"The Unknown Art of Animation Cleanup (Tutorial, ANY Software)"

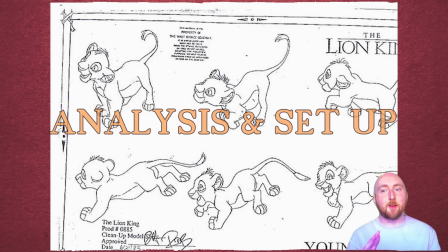8:17 There are some clean model sheets from the Lion King out there, but they're very low image quality.
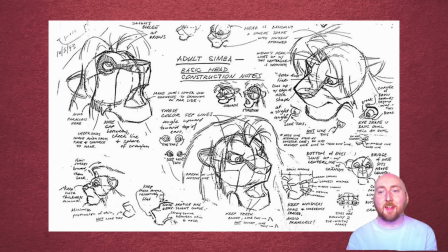8:23 You can't tell the line quality and the notes are a struggle to read.
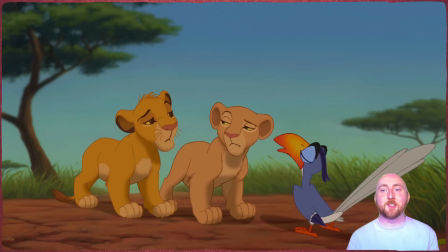8:28 But, luckily for us, there is a 4K version of the movie, so we can get a really good look at it.
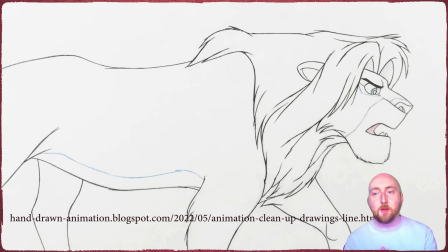8:36 I found one or two clean drawings from the movie too, so we can glean some things from those.
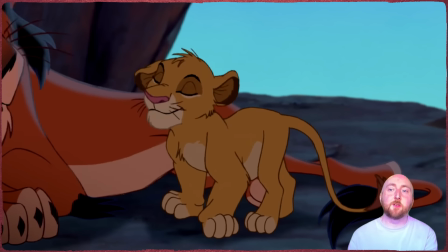8:42 The line actually does have a little texture to it, a little life, boil and variation.
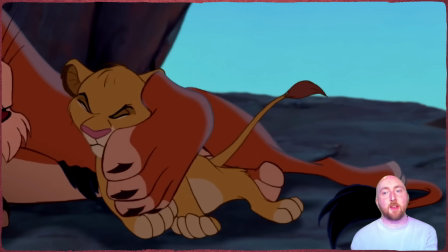8:48 You can see it quite clearly in the eyes due to the colour contrast. It's not distracting because the volumes are very good.
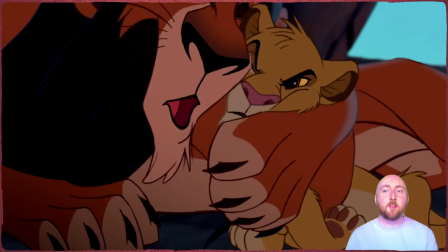8:55 The movement is squashy and expressive, the line colour is mostly not too different from the fill colour,
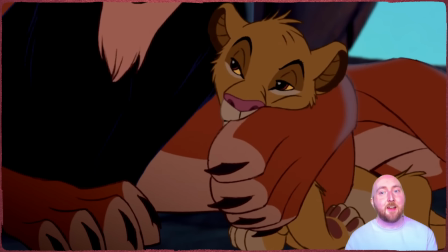9:02 and of course, they're furry characters, so the texture is appropriate.
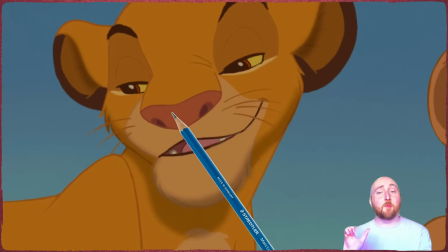9:07 I believe they would have done this with just a regular wood pencil or maybe clutch pencil,
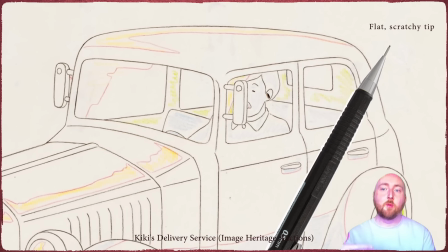9:12 as opposed to the mechanical pencil lines that were often used elsewhere, which give a solid and even line.
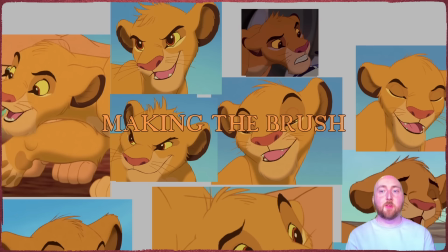9:20 So let's take screen caps from similar shots, and we'll make a brush to match.
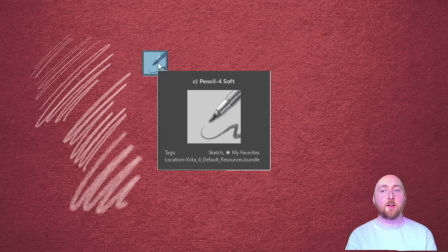9:26 I took one of the default brushes increased up, which I also used in the rough, and just tweaked it a little bit.
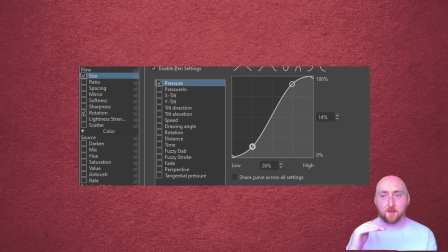9:33 Making this size very sensitive to pen pressure by adjusting the curve like this, which helps get the pencil kind of look.
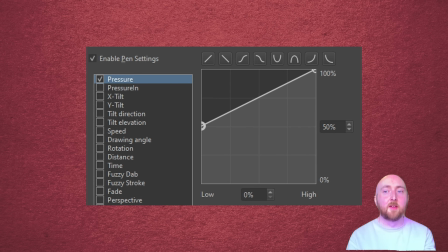9:41 And making the brush opacity clip, so that it's never below a certain percentage. This will give us a more solid line, hopefully avoiding issues with colouring later and letting thin lines show.
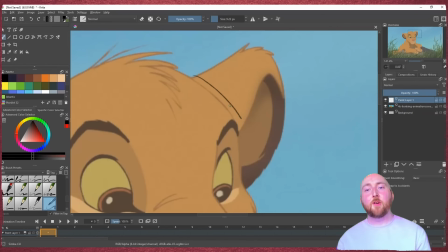9:54 Let's try it out.
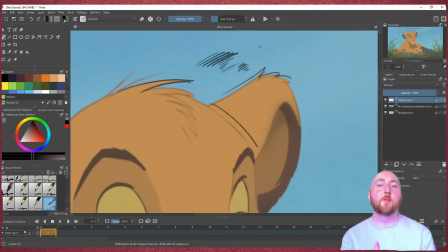9:59 Looks like a good match, so we'll save that and make a note of the brush size.
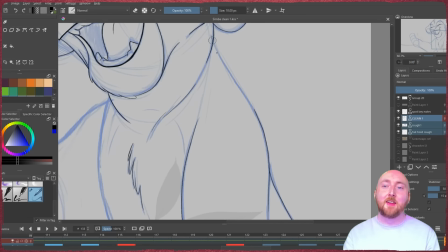10:05 Brush smoothing is something that isn't actually as useful as you might expect. It definitely comes in handy for long, simple lines,
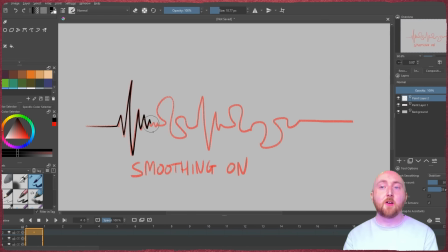10:15 but I'd say only use it selectively because if you get into any detail at all, it becomes hard to control and your drawing can become less descriptive or less defined than what's intended in the rough.
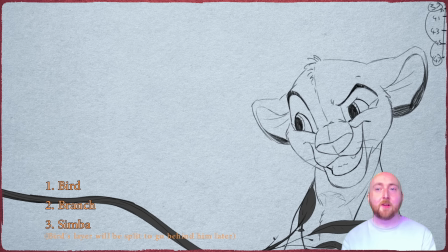10:29 And we'll set up our layers. This one's very simple but do plan this out if you have anything that's at all complicated.
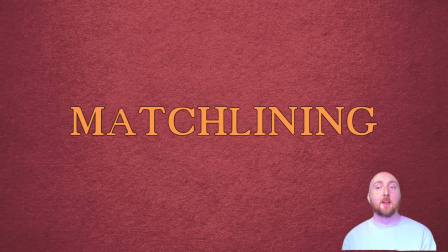10:38 One thing that's usually best to avoid is something called match laning. Say for example you have a setup like this with a character sitting at a table.
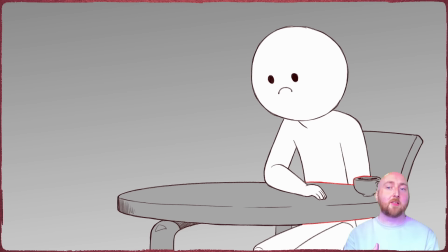10:47 Match laning is when you use only one background layer and one character layer and you match the line around whatever is in front of the character.
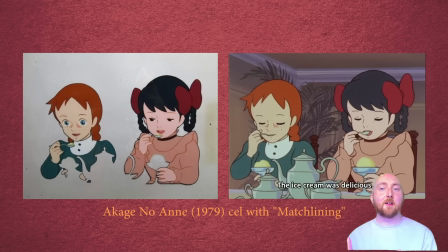10:56 It was more common back in the days of cells when it was harder to make more layers. But maintaining that edge from frame to frame is tricky. It can cause issues in compositing and if you have a soft edge it's impossible.
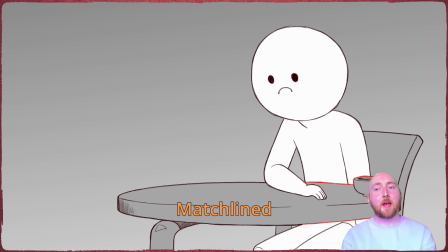11:11 So it's better to break it up into layers and any overlapping part can be its own layer with a colour separation line closing the gap.
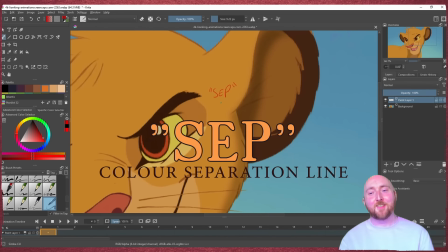11:21 Now, what's the colour separation line or set? It's a line that shares the same colour as the fill, usually indicated in red or blue, and changed later.
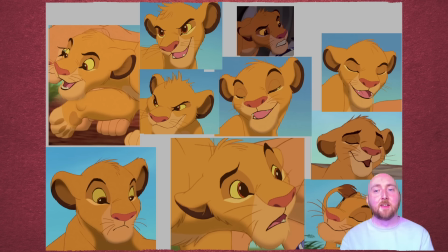11:33 Now we're just making sure that we have our reference handy, let's actually get into drawing the clean lines.
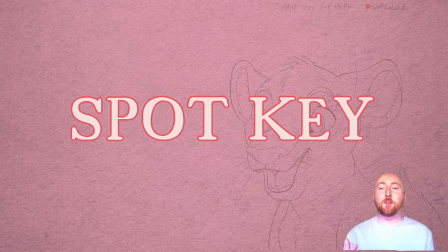11:40 This is not really a separate step if you're working alone, but on a production this is typically one drawing per scene that's drawn by a supervisor, and is used by the regular cleanup artists to show them what changes need to be made from the rough. It's a dependable drawing that you can compare the others to.
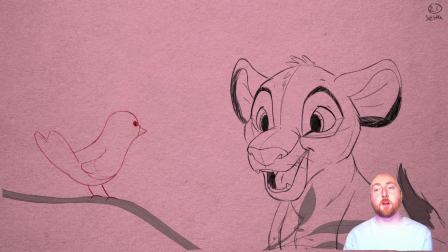12:00 I'm going to choose this key as the spot key because it's a fairly standard pose and expression, while the others are more unique, so changes made to this one will be more applicable to the others.
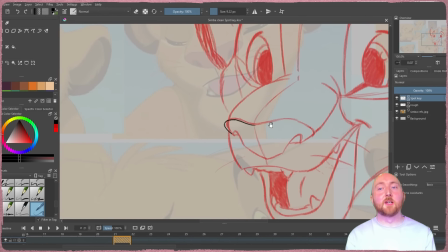12:14 Be sure to keep notes of the changes that you make at this stage. One of the major parts of clean up is tracking the model adjustments.
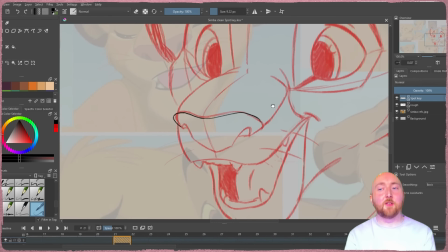12:22 For example, I've made his nose wider and less tall.